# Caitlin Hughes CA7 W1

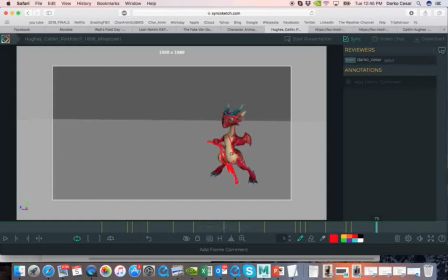1232s
this left is on the way to go back.
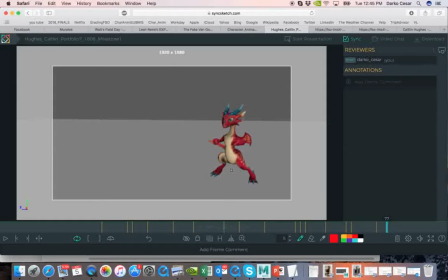Okay, so that you're done here. But I think that, like I said, if the left one is on the way, then the left one would
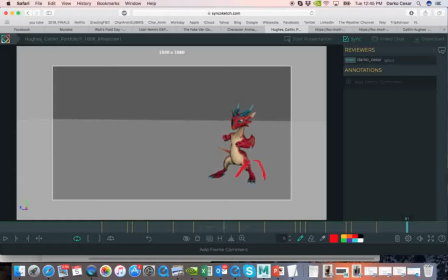1264s
finally be placed here, and so this pose would be somewhere like this. But I hope you understood me, because once again,
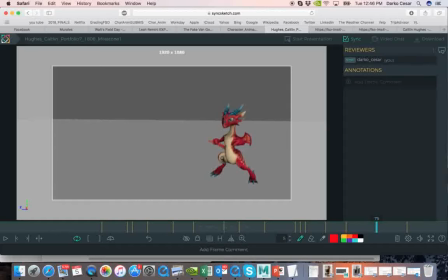1282s
what's happening now is that this foot is in the air. She jumps, lands here, and then there is still that force, the inertia that is coming this way.
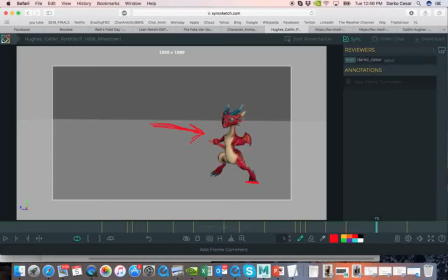1301s
And I think that that would push the body even further this way. And even if you keep as you have, I think this foot shouldn't land here.
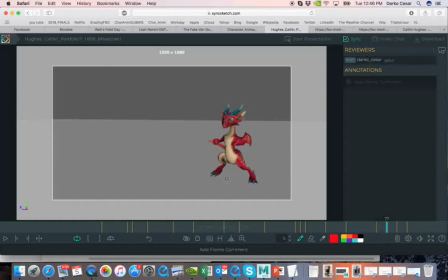Probably it would be better if you land here, this foot goes back, and then body
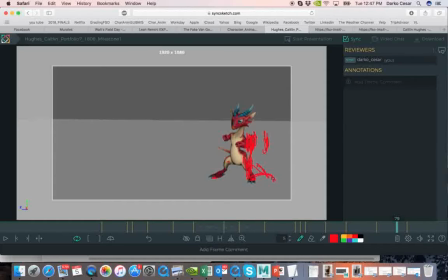1334s
goes more back, and then this foot steps another one to get in this pose that you actually have. So it would take a little bit more of those smaller steps, and those smaller steps actually are actually very giving that natural look.
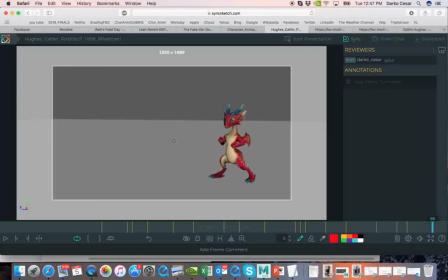1353s
You know, if you just kind of land with on perfect, already determined place, it looks very planned. It looks, you know, because when we are jumping, we don't plan that.
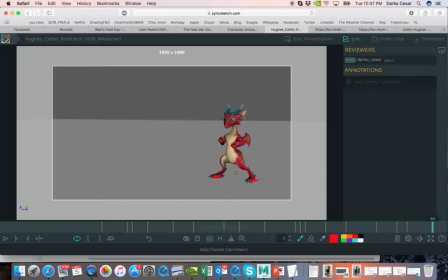1368s
You know, you jump, and if you have to do another step or two steps, you do it just to keep the balance, not to fall, right? That's the main thing. Usually young animators have a problem with they're kind of like afraid of actually making those steps,
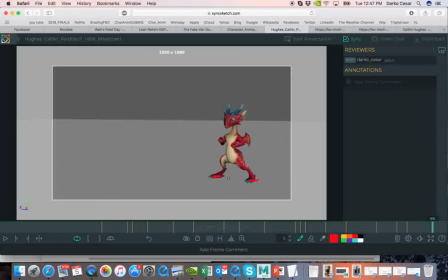1387s
and that's visible because if you don't have them, it just doesn't look natural. So let me go. I think I forgot one thing to say. The character is.
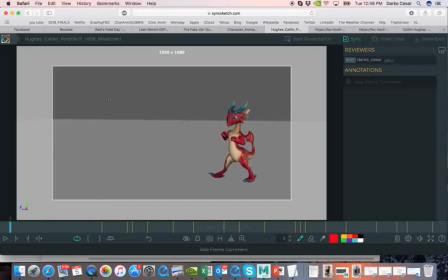1401s
Let's take where the character is looking. Is there some spot where actually while she's doing that you know, she should be focusing on that? If we say this is the spot,
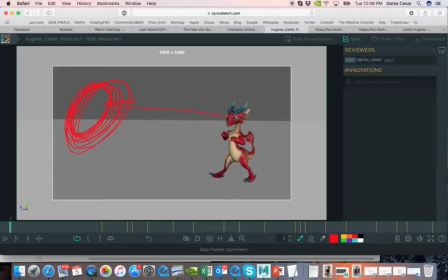1418s
then most of the time that character has to have that look directed towards that place, right? As the target. So if she's fighting with somebody, she is moving her body in all kinds of directions,
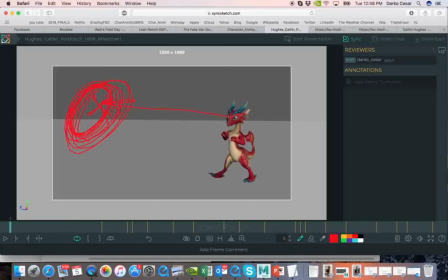1434s
but her view, I mean, she's looking at the threat, right? At the target. She does not want to take a look away because she might be surprised because the opponent might do something that she won't be aware of if she doesn't see it.
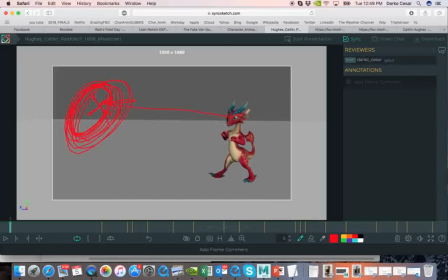1452s
So focus, right, on the place where she's gonna go and kick. Right, this is good, right? And then we go here, but then here almost looks like she is looking up.
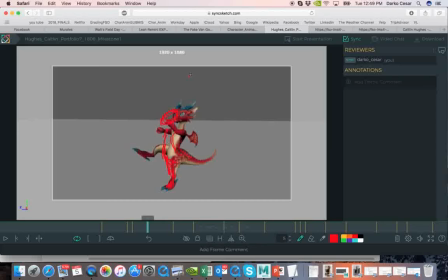1474s
You see, this is looking up. It doesn't look like somebody's here.